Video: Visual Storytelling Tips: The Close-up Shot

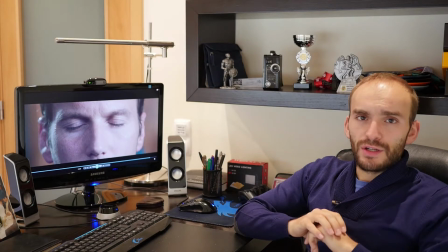4:13 Like the guy is in an hypnosis session. This is from Insidious chapter 2,
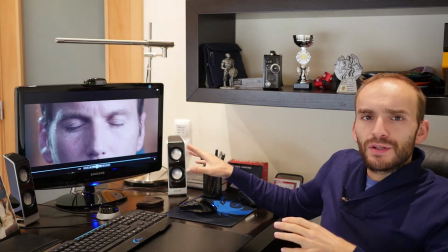4:20 and we have a zoom in to his eyes, and we will.
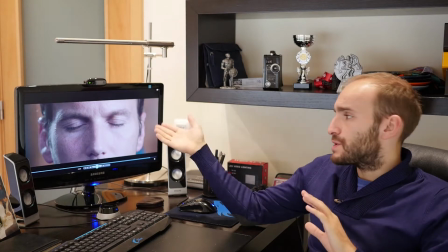4:28 This zoom in occurs as the person who is putting him to sleep, so to speak, is
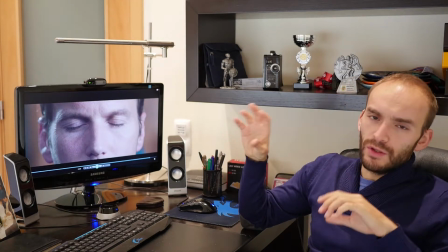4:39 talking, and you will slowly hear that
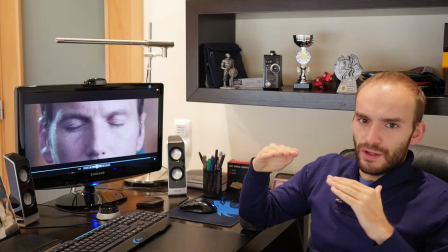4:44 the person's voice is on a lower volume as the zooming
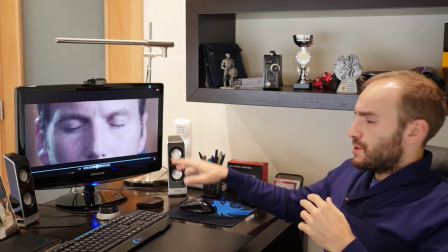4:51 rolls in. We actually approach his face,
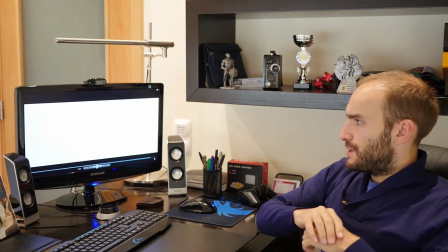4:56 and now we have this very nice fade to white, and this fade to white is actually
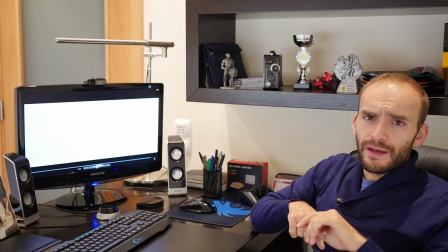5:04 cool, because if we had a fade, a normal fade to another scene,
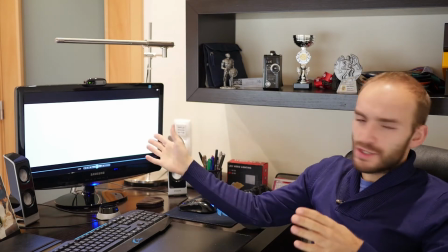5:10 or a shorter fade to white,
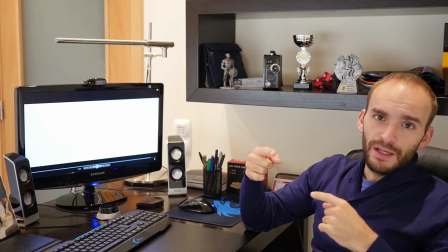5:12 we would assume that the next scene is from his point of view, like that dream example that I just gave you.
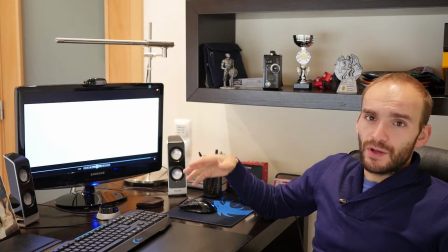5:19 But this, what happens is, because the fade to white is longer,
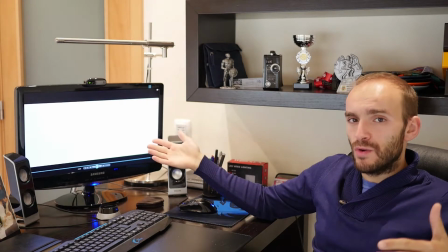5:24 we can understand that what is happening next has nothing to do with that hypnosis session.
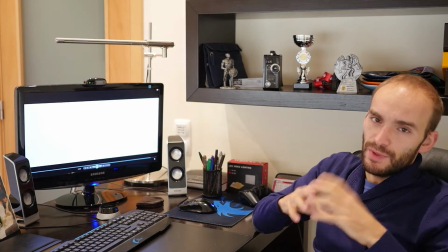5:32 If it was a normal fade, you would assume that they are linked, but because it fades to white and it takes such a long time to fade to white,
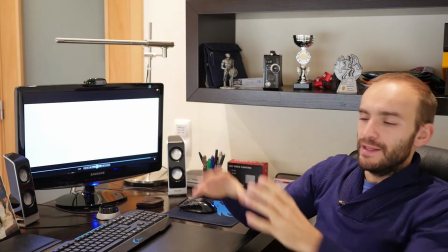5:41 we don't assume that the next shot will be related to the previous shot.
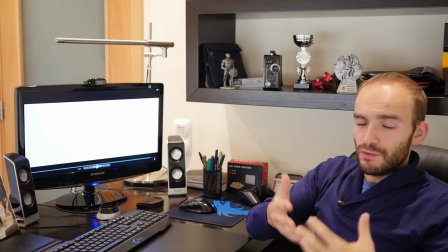5:46 And that's what visual storytelling is all about.
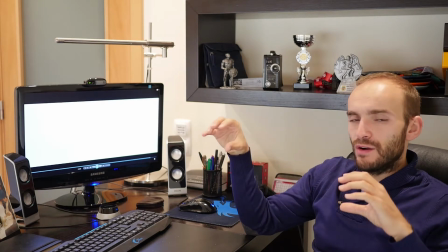5:49 It's about taking different shots and putting them together so that you can actually tell a story,
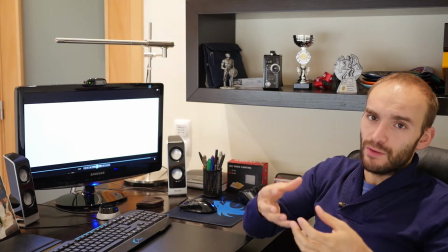5:56 and people understand that story. It's a language, and like when you talk your
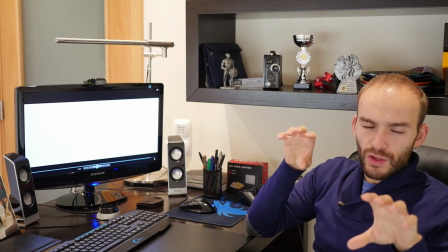6:06 native language, if you don't put the words together in a logical way, nobody will understand you.
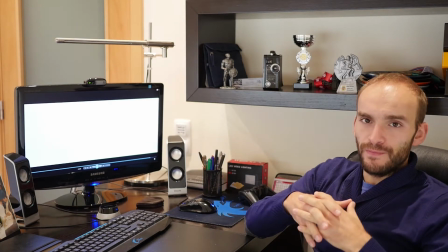6:14 And the same goes for visual language or visual storytelling.
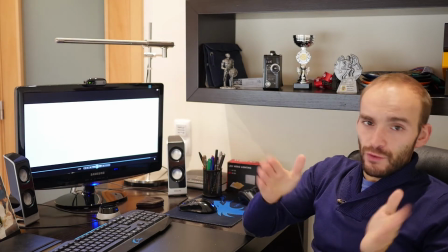6:20 There are certain ways you can do things that if you don't do it like that, the story makes no logic.
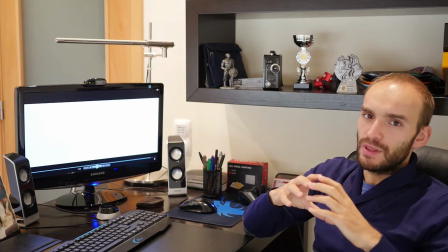6:27 So it is important to keep it this way.
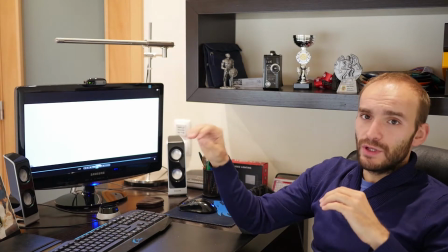6:31 This fade is actually really cool because it takes so long that when you show,
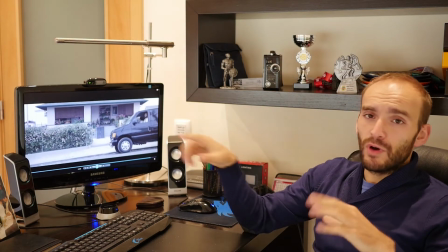6:37 you have a white shot like we saw last week, and then this guy's pull over, and this has absolutely nothing to do with the previous shot.
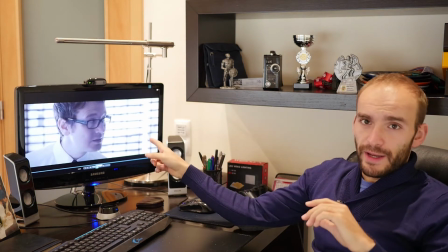6:45 I have a message for you.
By the way, I really wish you watch this movie.
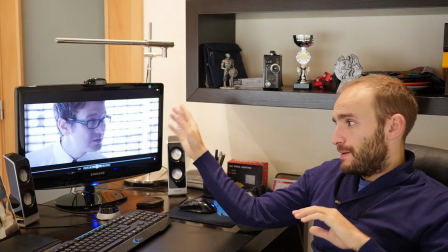6:50 It's really, really cool. Mainly the first chapter,
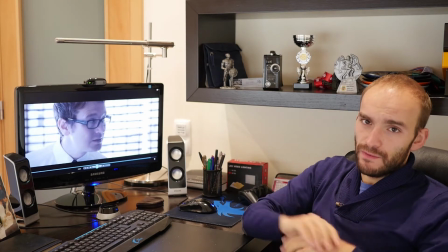6:56 because it is shot in a very good way,
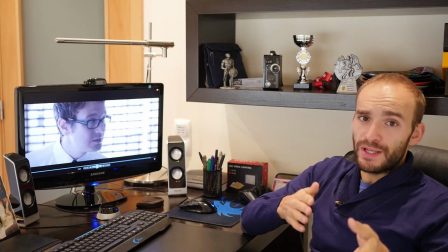7:01 and the guy actually follows the rules but breaks them, just like I told you in the first video, and it's awesome.
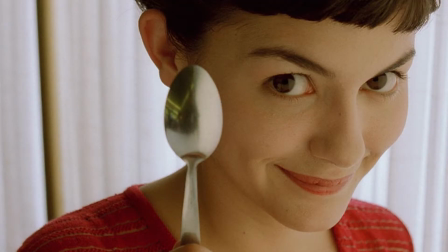7:07 There are actually other examples that I would like you to take a look at. Like, for instance, you have this Emily shot, both Emily shots that are really, really popular, and you have like the first one, she's holding a spoon.
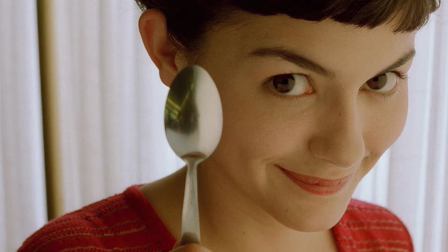7:25 This is really, really well known, and you can see emotion in both shots.
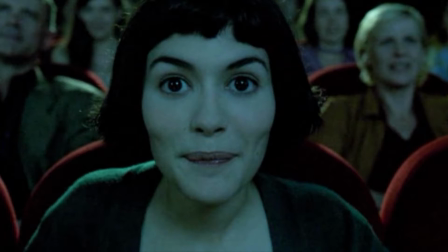7:31 Like this next shot, you can really take the emotions of the character. That's why the close-up is used in this case. And you know, French and European cinema in general,
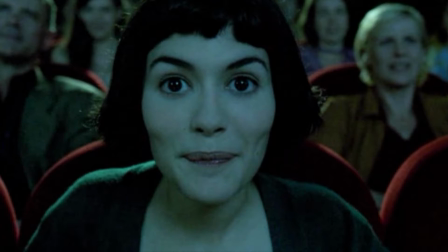7:47 we love close shots, close-ups. So we do it all the time here in Europe. Another example, a really, really popular example, is this from The Shining,
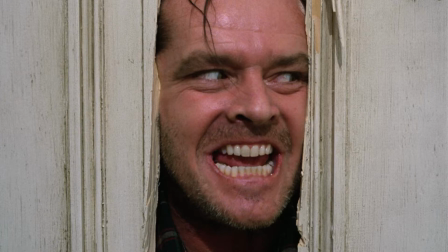8:01 where the main character or the main antagonist, he sticks his face right through the crack on the door. This is hilarious, and it really shows emotion. It really shows, this is the ultimate proof that the guy is completely insane and completely livid.
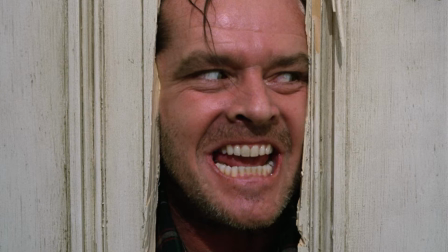8:17 So it's a really good example. It's a very, very famous example.